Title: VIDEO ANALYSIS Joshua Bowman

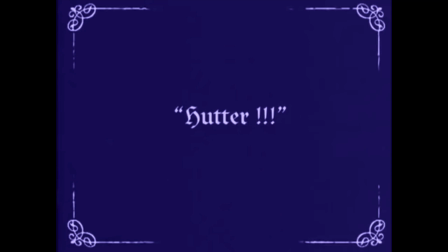Wow, what a beautiful scene. And the reason why I chose this scene in particular is because I think it perfectly encapsulates German Expressionism.
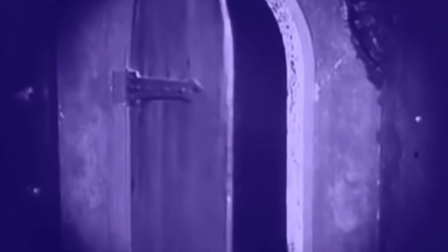From its lighting to its editing, all the way to its acting.
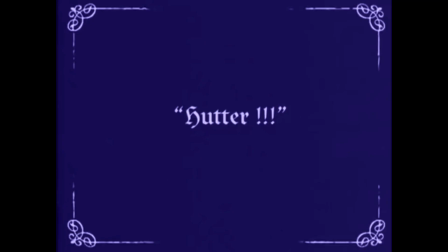I think if we numb it down to its roots, this scene really does include every bit of new that German Expressionism brought to filmmaking.
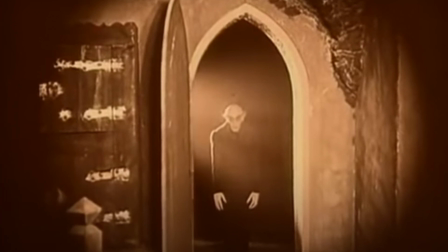With lighting, especially in German Expressionism, I think that a lot of people are drawn to the intensity brought by Count Orlok's lighting.
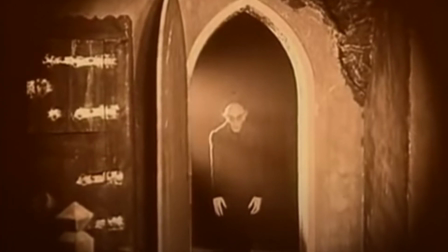And while I do think that it was very successful and very valuable for the film,
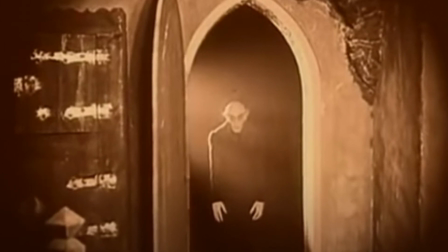I want to talk about something a little more subtle and nuanced that I noticed within this film that still encapsulates German Expressionism.
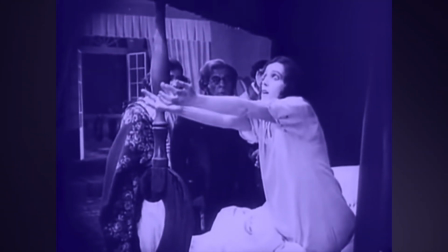In this scene, there's a moment where Ellen Hutter wakes up from her slumber, and
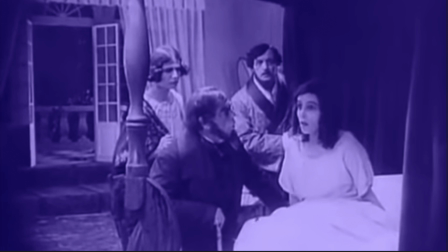I think that the use of lighting here was absolutely stunning and nuanced, because as she arises from her slumber, she's almost in shadow, as if she's confused, and the lighting kind of represents confusion. And the closer she gets to the edge of the bed where the light would finally hit her face,
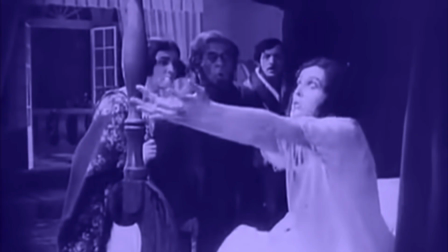the more we see her eyes, the more we see her intensity, and the more we see that she is having an apparition.
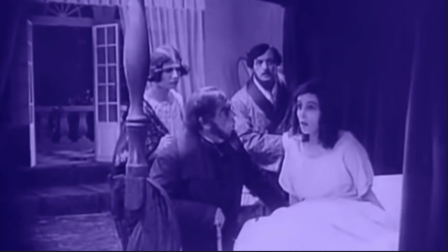And I think that this gradual shift in lighting here is
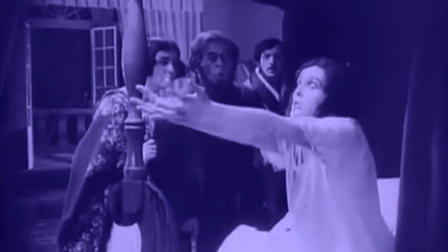a great way of showing and expressing a person and how they feel. And I think that it perfectly expressed how Ellen was feeling in this specific moment.
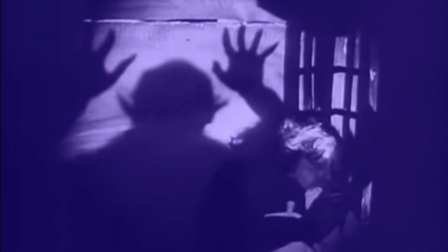Another thing this scene utilized out of the German Expressionist box is the editorial elements.
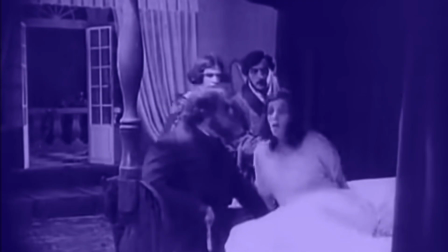I think that this scene did a really good job of placing these two characters, Ellen and Count Orlok,
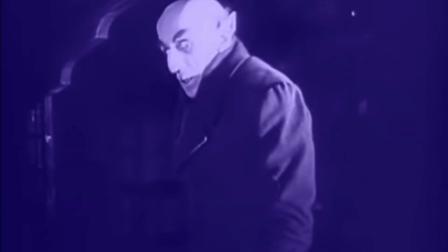in the same space, even though we know that they are not even near each other in terms of nautical miles.
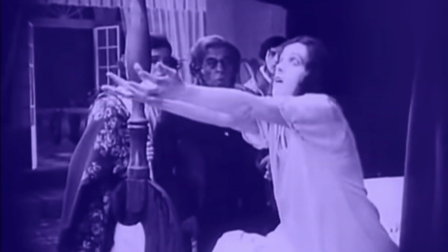I think that the use of eyeline placement and consistency,
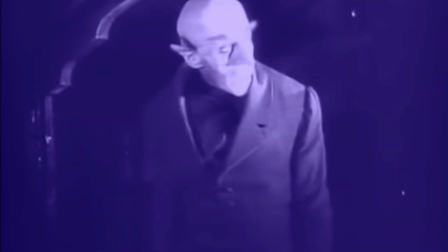which are newer things for the filmmaking area, especially if you look at films before this and after,
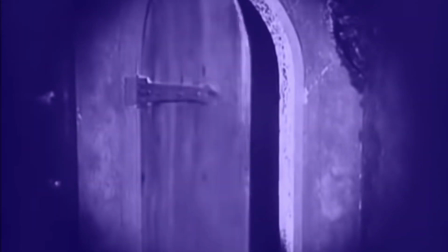the believability of Ellen seeing this happening in front of her eyes
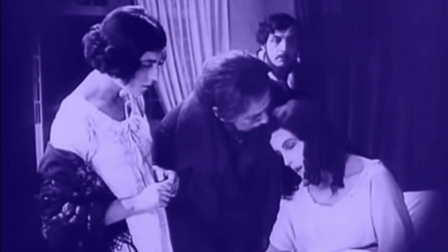and then obviously collapsing into her friend's arms once she relaxes and once he leaves.
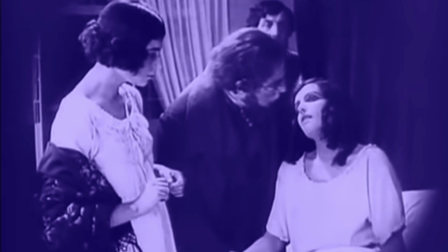The fluidity and consistency of this scene is perfectly executed through the editorial elements.
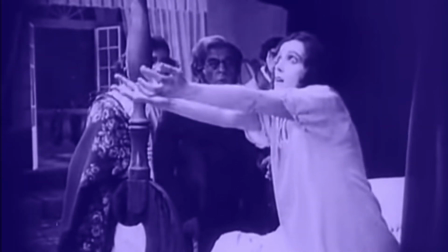The cutting from back to forth, the lighting, where the lighting is coming from as well is used.
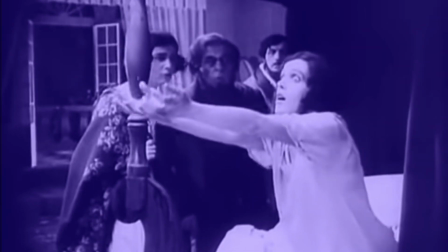But I think another thing that was beautiful was the eyeline placement. We saw Ellen seeing this Count Orlok, and then we saw him actually seeing her as well.
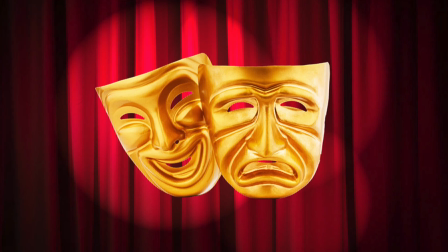The final thing that I'm going to talk about in terms of German Expressionism for this scene is, in fact, acting.
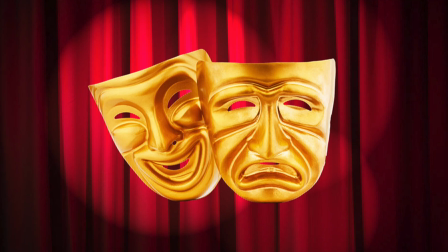I am an acting major at SCAD, so I wanted to touch on this a little bit,
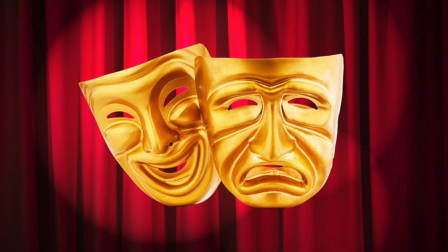and I think that this scene has a beautiful representation of how German Expressionism utilized nuances in acting that we haven't seen in other period films of this time.
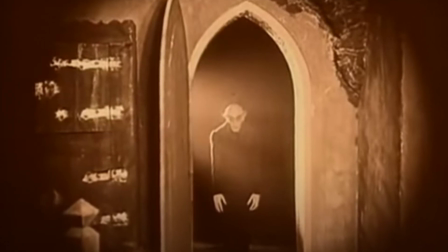Before we talk about this specific scene, I want to give a quick shout out to this whole entire movie, because I did mime troupe for about 4 years in high school,
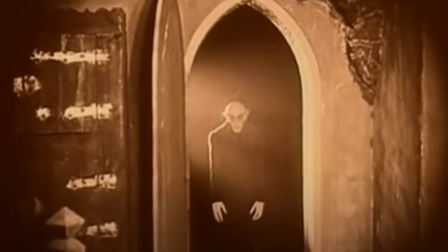and I had to work with that idea of showing how you feel without using words.
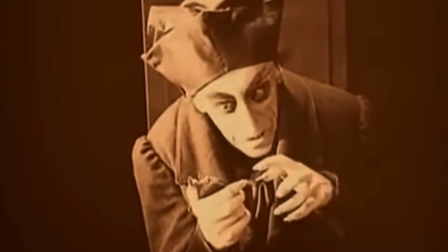And I think that these actors did an outstanding job in terms of
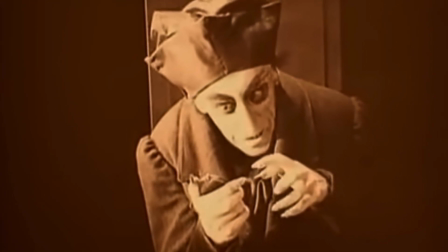really pushing specific emotions through their facial expressions.
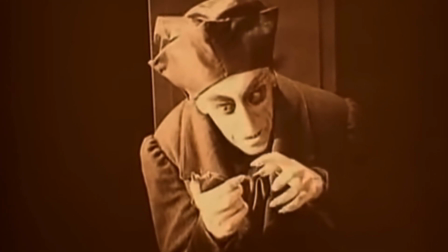And I think that that is something that German Expressionism actually brought to acting and brought to the film industry,
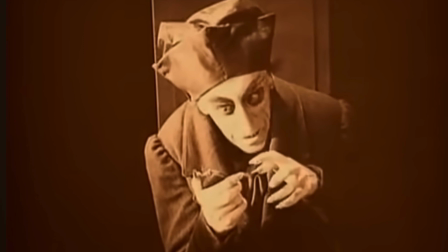is this idea that we are able to fully, truly represent not only very vague emotions,
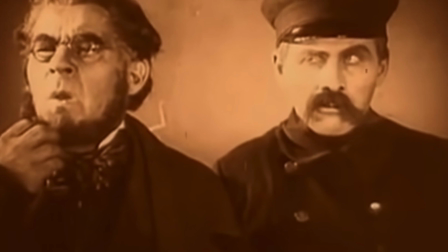but specific emotions through the use of our facial expressions.
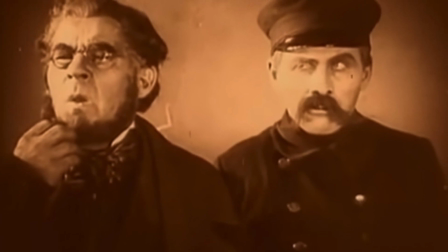Some of these shots, some of these stills in here are absolutely stunning. I particularly love this one because it really shows a difference in the two characters.
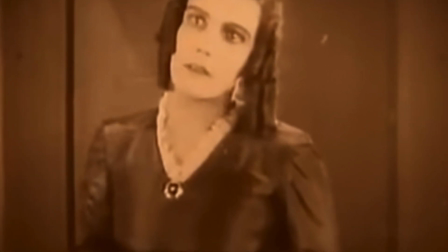This one shows how she is confused and scared for her husband. This one shows how comfortable they feel with each other.
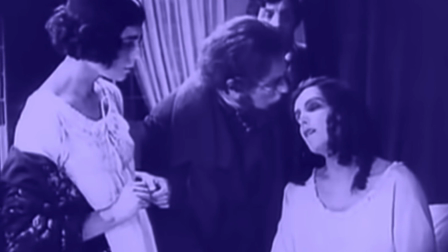Now, the particular moment that I wanted to talk about in terms of this scene happens at the end, after Count Orlok has left her husband alone and she can finally rest.
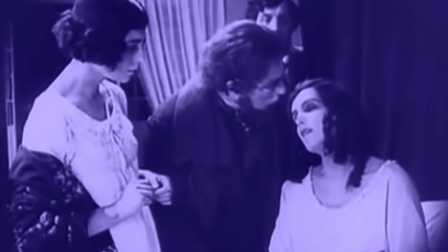Just in this still, you can see so many different relationships happening.